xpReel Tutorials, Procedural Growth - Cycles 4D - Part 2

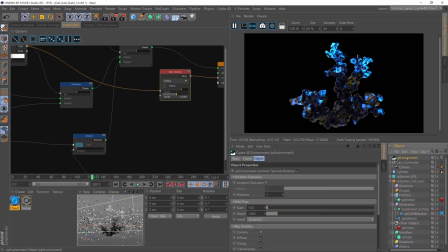49:34 So at the moment, this scene is only being lit by our environment object, which is being hidden from the camera at the moment, but that's our environment object.
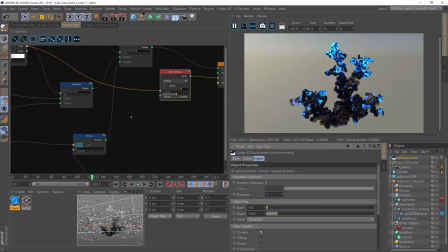49:43 And that's our only light source. And what that's doing is it's giving us this nice
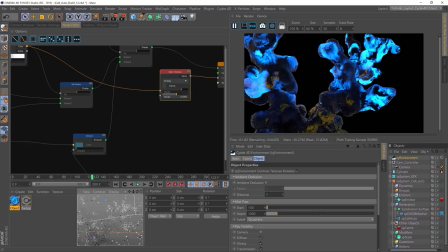49:50 edge lightness around here, which looks good. But we could do with bringing some lights in, some additional lights in,
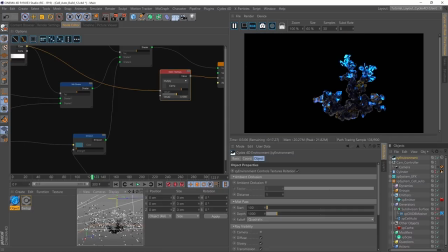50:00 to help light the front parts of this object. So what we can do, what I'll do is I'll let's jump back into the
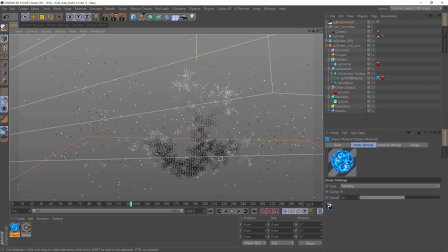50:11 regular layout while we position our lights, and then I can go back into to the cycles one when we start looking at the render and how it's looking. So here we are back in our scene, and let's just dolly out. So let's make my mesh visible, and I'll just scrub through to about here.
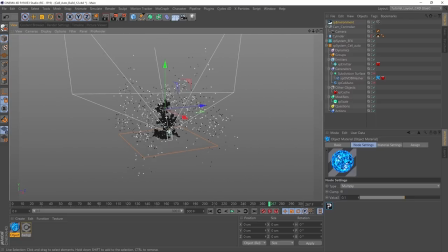50:31 Right, so this is our scene, and our camera is at this angle, and we need some lighting, perhaps it from this direction, and also perhaps from behind to help kind of illuminate the edges somewhat. So let's do that.
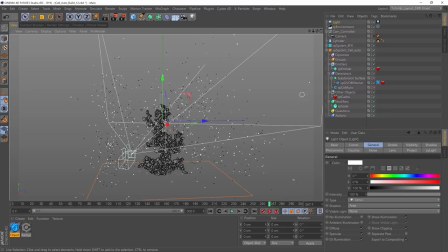50:48 So we'll go to the cycles menu, and we'll go to a cycles light, and this light, let's make it an area light, and we'll rotate it. And this one's going to be a kind of a light to the rear.
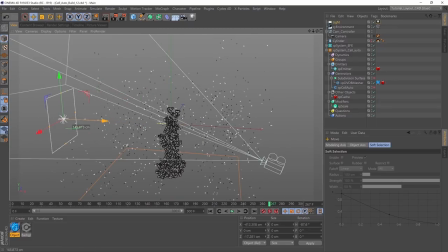51:08 There we go. All right, that looks good. So let's just see what, if any, difference that is going to make to our render.
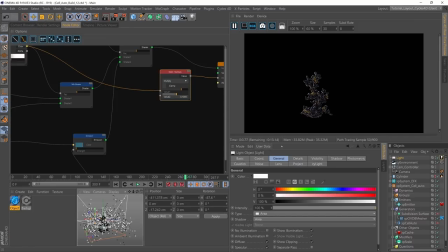51:18 So we'll jump back to our cycles view. And now we have got this light. Let's look through the camera that we'll be using. And let's increase the intensity of this light.
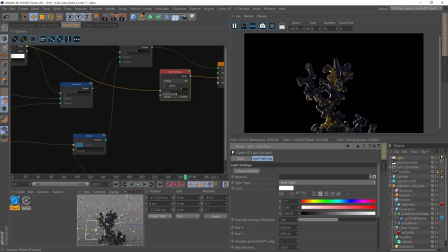51:34 So it's giving us these highlights around here. Let's just come out of that camera again, and let's get closer to it. So it's giving us more kind of highlights around this section. I'll turn the light off. There, off. Turn it back on. So that's looking quite good.
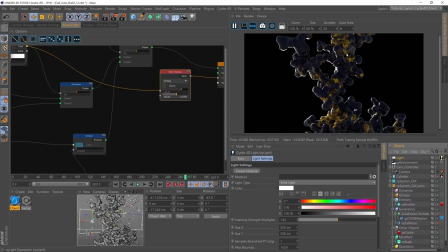51:54 I like that. Just going to give it the slightest touch of a blue hue. Let's go a bit darker blue. Okay.
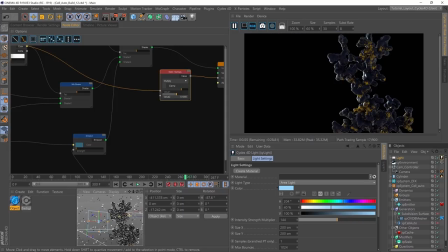52:12 So that's looking nice. Very good. And I think we could perhaps have a light coming down from above. So I'll just jump back to my layout.
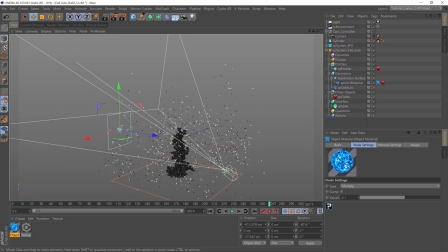52:26 So what I can do is hold control, grab this, and then rotate, R for the rotate tool, point it downwards. And kind of like lighting from above will look quite dramatic.
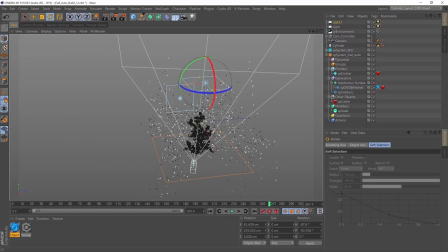52:44 All right. This one, I don't want that colour. I'm going to just give it, try it with a warmer colour and just see. Right, so let's go back to our Cycles 4D view.
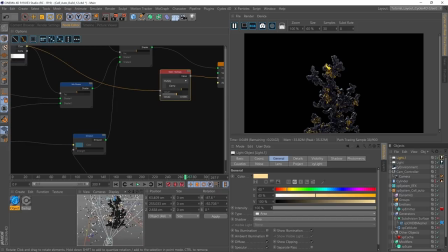53:01 Let's dolly right in and see what this light gives us. So this light is bringing some really nice reflections onto the gold,
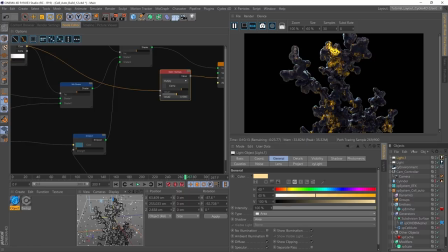53:17 and that's shadowing it a little bit more and just giving us way more detail. So we go back to my camera view, and now this is starting to look like the effect that we're after. This is looking decent.
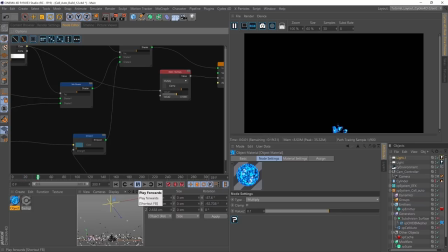53:33 Okay, so what happens is our growth comes on with our glowing coral.